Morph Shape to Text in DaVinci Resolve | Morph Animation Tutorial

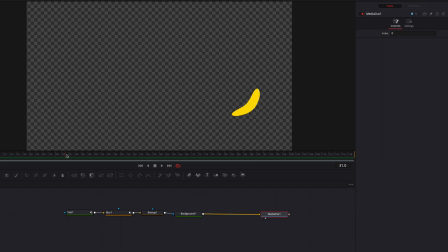And another thing we can do at this point is to give our shape a little bit more dimension, more texture.
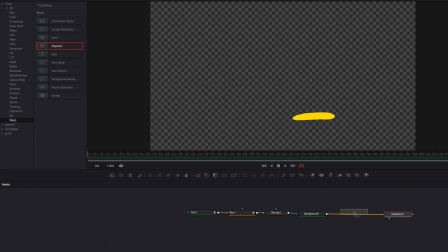So let's bring in displace node, and then let's also bring a fast noise node, attach it to displace. And notice how when we start to change the fast noise parameters like contrast, brightness,
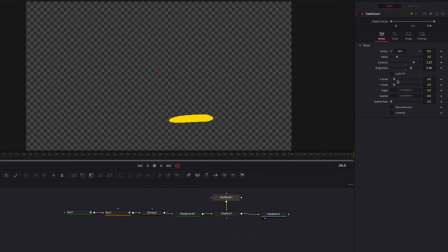and also the X and Y scales, how all that is going to affect the look of the shape. So that's looking pretty cool, right? And then we can also go to the displace node itself and change up the refraction strength. Depends on how strong you want it to be, but all this is to give the shape just more dimension.
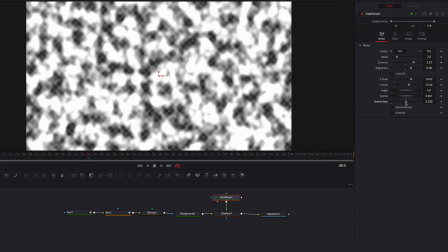We can also play with the seethe as well as the seethe rate parameters to give it just further, some additional texture to the look of the shape.
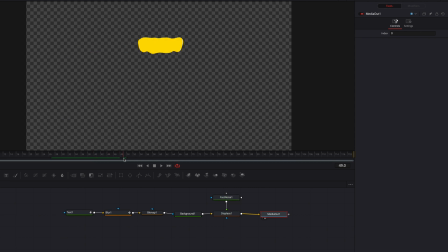So The next thing we're gonna do, guys, is to keyframe. So let's go to displace, and then at the 24th frame, we're going to keyframe, and then just move it back one frame, and then bring this down to zero.
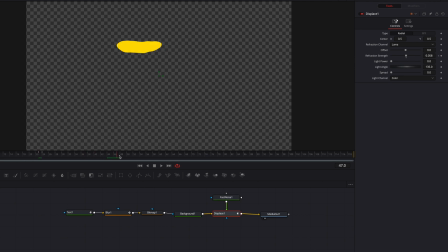And then let's go to 48th frame, and then keyframe refraction strength again. And then let's move over one frame, and then let's bring this down to one. So at this point, the noise pattern is only going to be applied to the duration of the animation.
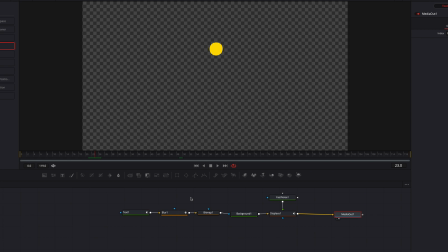All right, the last thing we're gonna work on here is the morph of the circle itself, which is formed as a result of us changing tracking parameter in the text node. So let's copy the background node and let's paste instance. And we're going to connect the instance node back to displace as a foreground.
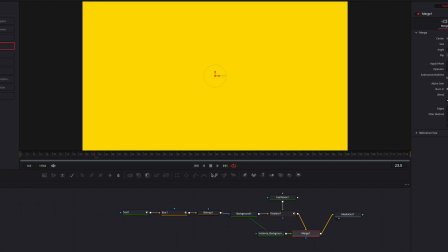And let's also bring a polygon masking node and connect it to the instance node.
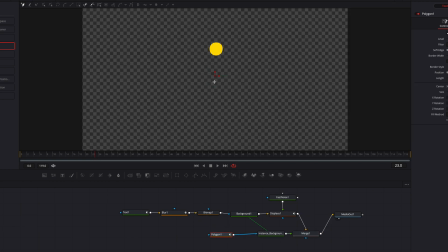And then in the viewer, we're going to simply right click. And in the menu, let's go to polyline.
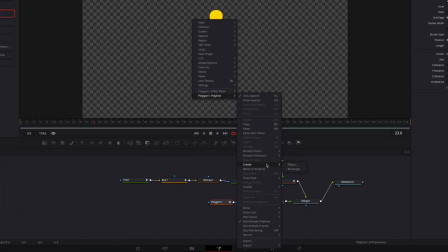Let's go to create. And then let's go ahead and select a ellipse.
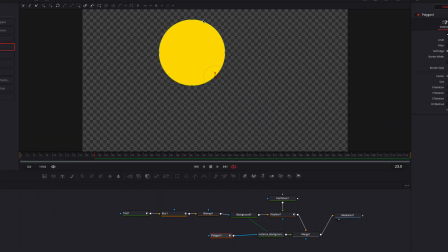And then let's hit OK. So this will give us a circle by default. And then we're going to bring down the size.
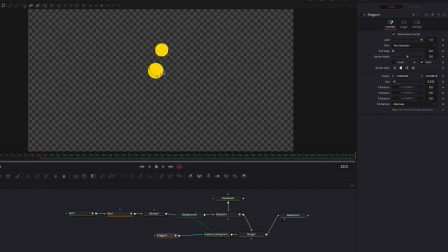We're going to then layer this circle just right on top of the existing one. We're going to make it just big enough so that it barely covers the circle that's underneath it. So that's looking good. And then we're going to right now at the 23rd frame, keyframe the level parameter.
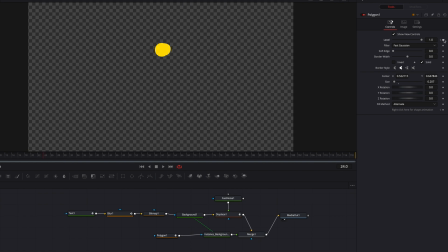Now let's move over to the 24th frame, and let's bring this level parameter all the way down to zero. So this, as you can see, is going to give us that smooth transition from the perfect circle to the circle that's underneath it. All right, now the next thing we're gonna do is to animate the perfect circle itself.
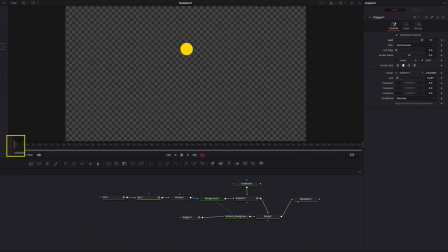So let's go to the beginning of this clip, and then we're going to keyframe, right click here for shape animation. Then let's go to the 15th frame. Let's keyframe again. But at this point, we're going to change the shape of the circle itself a little bit.
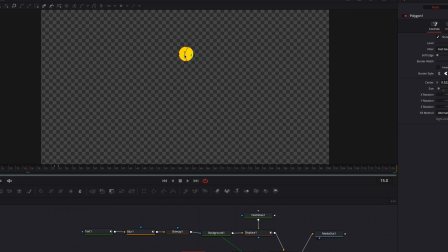So let's go to polygon masking node and do that. But we can't really see the change that well because of the circle that's underneath it. So let's go back to the text node actually. And at the 23rd frame,
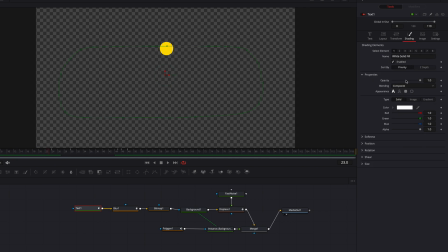we're gonna go to shading tab, bring the opacity setting all the way down to zero, keyframe. And let's move over to 24th frame, bring the opacity setting back up to one.
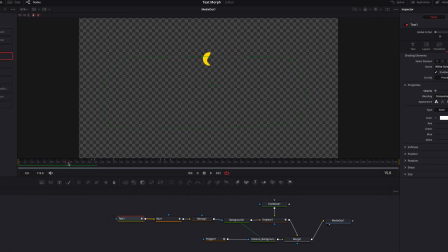Now to wrap this up, let's go to a spline editor,
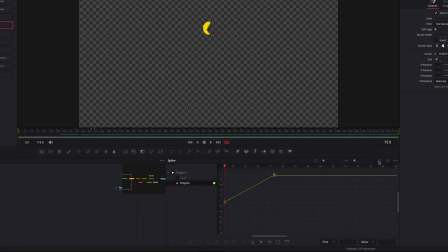and then we're going to select a polyline underneath a polygon masking node, and then change the interpolations between the three keyframes.
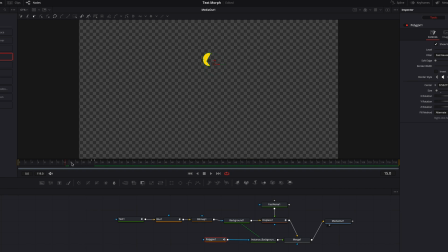Basically at this point, guys, we can see that there is this little nice retraction that's happening with the circle, and then it kind of shoots out and then finishes with the shape and text morph.
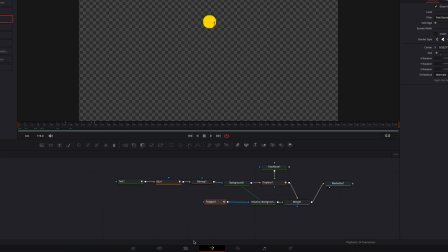So this is looking pretty good. Let's go back to the text node and let it render.
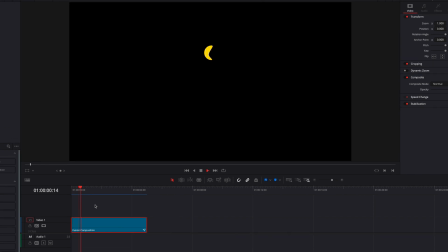Guys, this is pretty much it for this effect. There are a lot of different elements that are embedded in this animation. So I hope this tutorial helps. Hope you learned a lot from it. And as always, I will see you next time.